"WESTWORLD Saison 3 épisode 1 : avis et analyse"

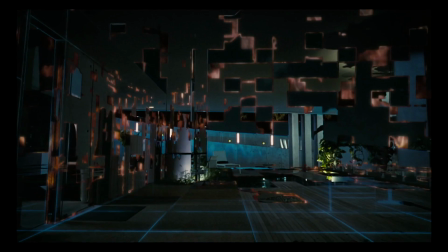[4:03]
Une belle illustration de l'évolution de la technologie avec la réalité augmentée qui arrive avec ses lunettes qui altèrent la vision du monde. Et enfin, pour cette scène d'intro, on retrouve encore un peu d'expression du complexe divin de Dolores qu'on retrouve tout au long de l'épisode lorsqu'elle dit à l'épouse de Jerry qu'elle est celle qui lui donne sa liberté.
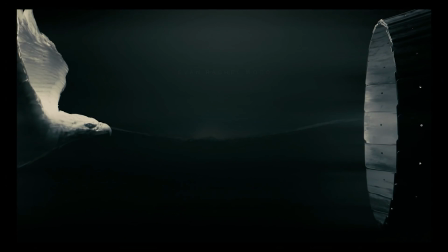[4:21]
Vous vous en doutez, un nouveau générique de Westworld impose une nouvelle analyse et tout commence avec cet aigle qui semble voler vers le soleil,
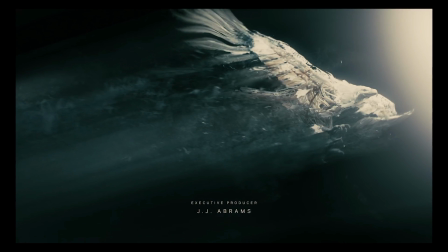[4:28]
mais ce n'est qu'une illusion, un réacteur, et l'oiseau perd ses plumes en s'en approchant,
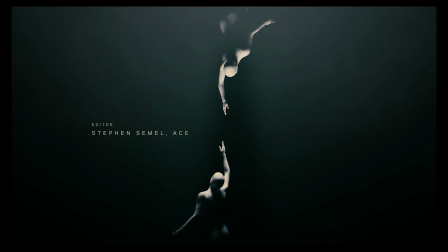[4:33]
tel Icare de la mythologie grecque. Le générique propose un clair rappel à la peinture de Michel-Ange, la création d'Adam évoquée par Ford en saison 1,
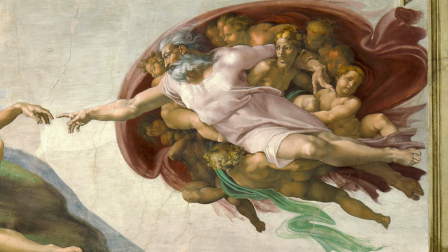[4:41]
avec la notion de l'image du cerveau formé par Dieu et ce qui englobe lui et ses anges.
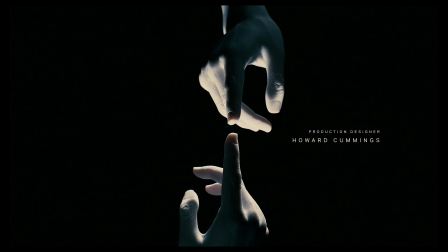[4:46]
Les deux formes approchent leurs doigts, mais il s'agit encore d'une illusion, d'un reflet.
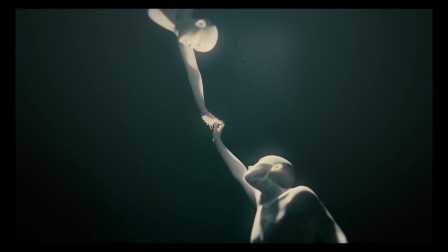[4:49]
En outre, même si la référence est la création d'Adam, qui tend à mettre l'homme et Dieu presque sur un pied d'égalité, on
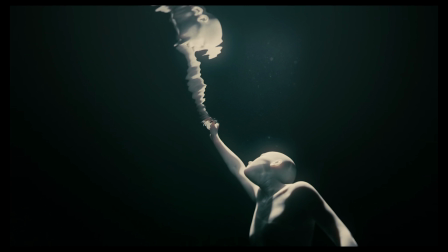[4:56]
distingue ici dans ce générique une figure plutôt féminine.
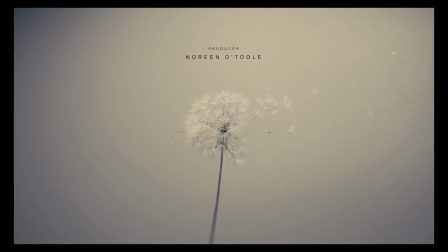[4:59]
S'enchaînent également les images d'une division cellulaire et d'un pissenlit qui essaime, ce qui porte l'idée de la diffusion d'une nouvelle espèce voulue par Dolores.
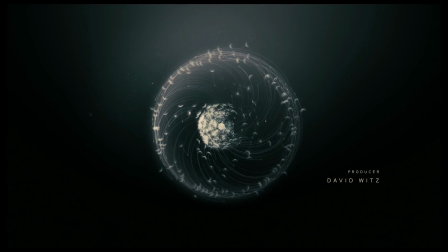[5:07]
Le tout menant au MacGuffin apparemment central de cette saison, à savoir Rehoboam, ce système qui semble guider le destin de l'humanité.
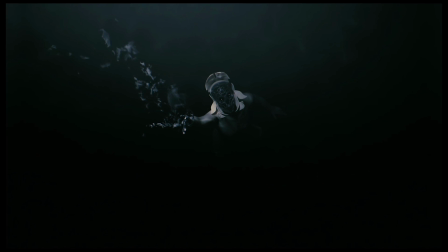[5:15]
Un autre perd son enveloppe humaine et semble s'enfoncer dans l'oubli, tout comme l'aigle perd ses plumes, peut-être des images de mauvais augure pour Dolores.
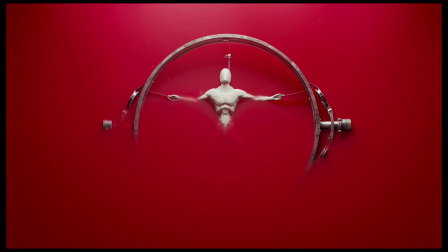[5:23]
L'androïde est plongé dans un liquide rouge, contrairement au blanc habituel, peut-être pour figurer la plongée de Dolores dans l'humanité et ses passions.
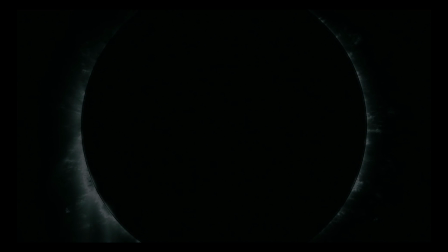[5:29]
Enfin, la dernière image correspond à la représentation du système Rehoboam, mais aussi à une sorte d'éclipse solaire apocalyptique. Et dans la continuité de ce dernier visuel du générique, vous remarquerez que chacune des grandes séquences de cet épisode commence avec une sorte d'irrégularité qui est détectée par le système Rehoboam.
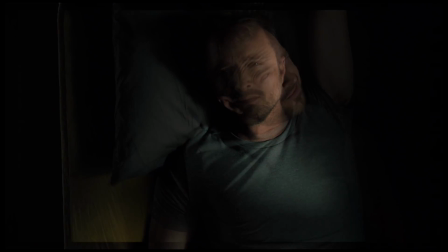[5:49]
Caleb qui s'éveille comme Dolores ou Maeve dans la boucle que la société lui réserve sur la base de l'analyse prévisionnelle de son comportement et de son destin probable.
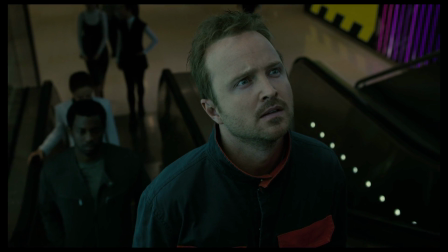[5:57]
Westworld nous propose une vision du monde qu'on pourrait comparer à la police prédictive de Minority Report,
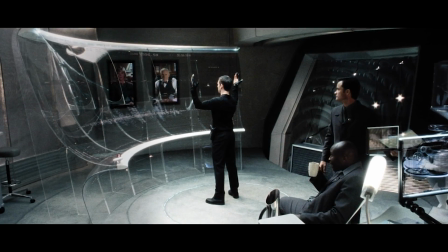[6:02]
le système étant étendu à toute l'activité humaine et sans pouvoir psy, juste les prédictions autoréalisatrices dérivées des big data.
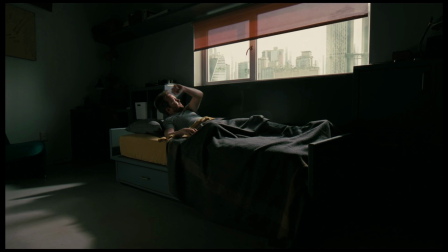[6:10]
Dans la chambre de Caleb, on distingue nettement le rouge, le blanc et le noir déjà, mais avec quelques touches de jaune aussi qu'on retrouvera aussi plus loin,
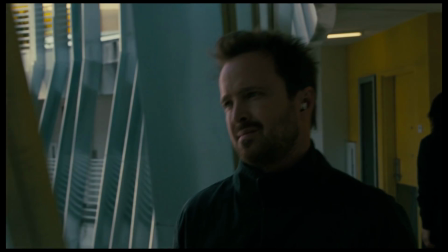[6:17]
le jaune représente peut-être le potentiel de liberté et de choix de Caleb. Et au fil de cet épisode, Caleb recevra plusieurs appels d'un certain Francis. On comprend peu à peu qu'il s'agit d'un ancien frère d'armes, un vétéran comme lui, mais qui est mort en opération, et il s'agit donc d'une version intelligence artificielle de cet ancien ami très proche, et qui est intégré à une sorte de psychothérapie pour gérer une sorte de syndrome post-traumatique. En résumé, dans cette société de 2058, on s'en remet à une intelligence artificielle qui va simuler le dialogue qu'aurait pu avoir un proche disparu, tout ça pour gérer un deuil délicat et des problèmes psychologiques assez particuliers. Ce qu'on comprend également via ces dialogues entre Caleb et son ami Francis, c'est que Caleb n'est absolument pas convaincu de cette amélioration de la société via l'usage massif des algorithmes, mais malheureusement il n'a pas trop le choix, il doit travailler plus dur et faire augmenter ses scores personnels pour espérer mieux. On comprend donc ainsi à demi-mot qu'une sorte de système de notation sociale existe, comme dans un épisode de Black Mirror, ou encore dans ce qui est testé dans la note des citoyens en Chine actuellement.
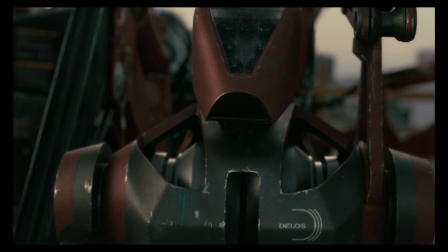[7:27]
On fait la connaissance de George, un robot de construction Delos,
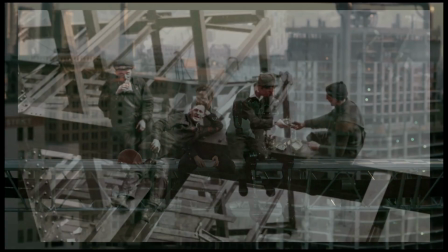[7:30]
et on peut souligner le parallèle entre cette image et celle des ouvriers qui risquèrent leur vie pour ériger les premiers gratte-ciel américains.
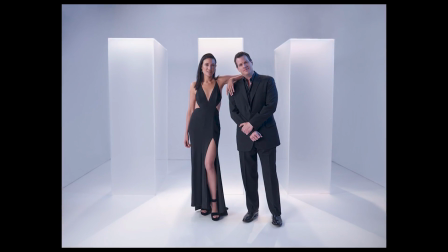[7:37]
Lisa Joy et Jonathan Nolan utilisent un décor urbain asiatique, en l'occurrence celui de Singapour,
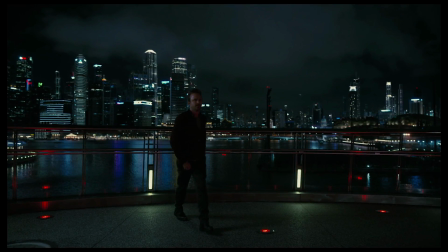[7:42]
afin de donner corps à un futur aux États-Unis, comme cela avait été déjà fait dans le film Her.
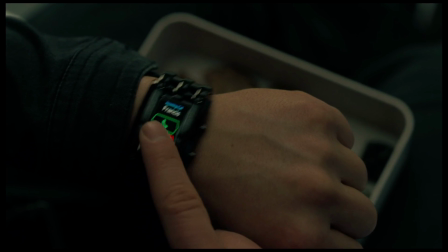[7:47]
Et Francis demande à Caleb s'il a envisagé de réactiver son implant, illustré par ce que prend cette mère qui ne le reconnaît même plus.
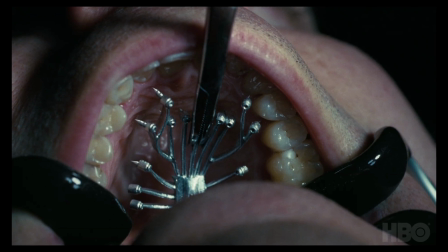[7:53]
L'implant nous renvoie d'ailleurs à une des images des différents trailers, à savoir celui qu'on semble installer de force à William.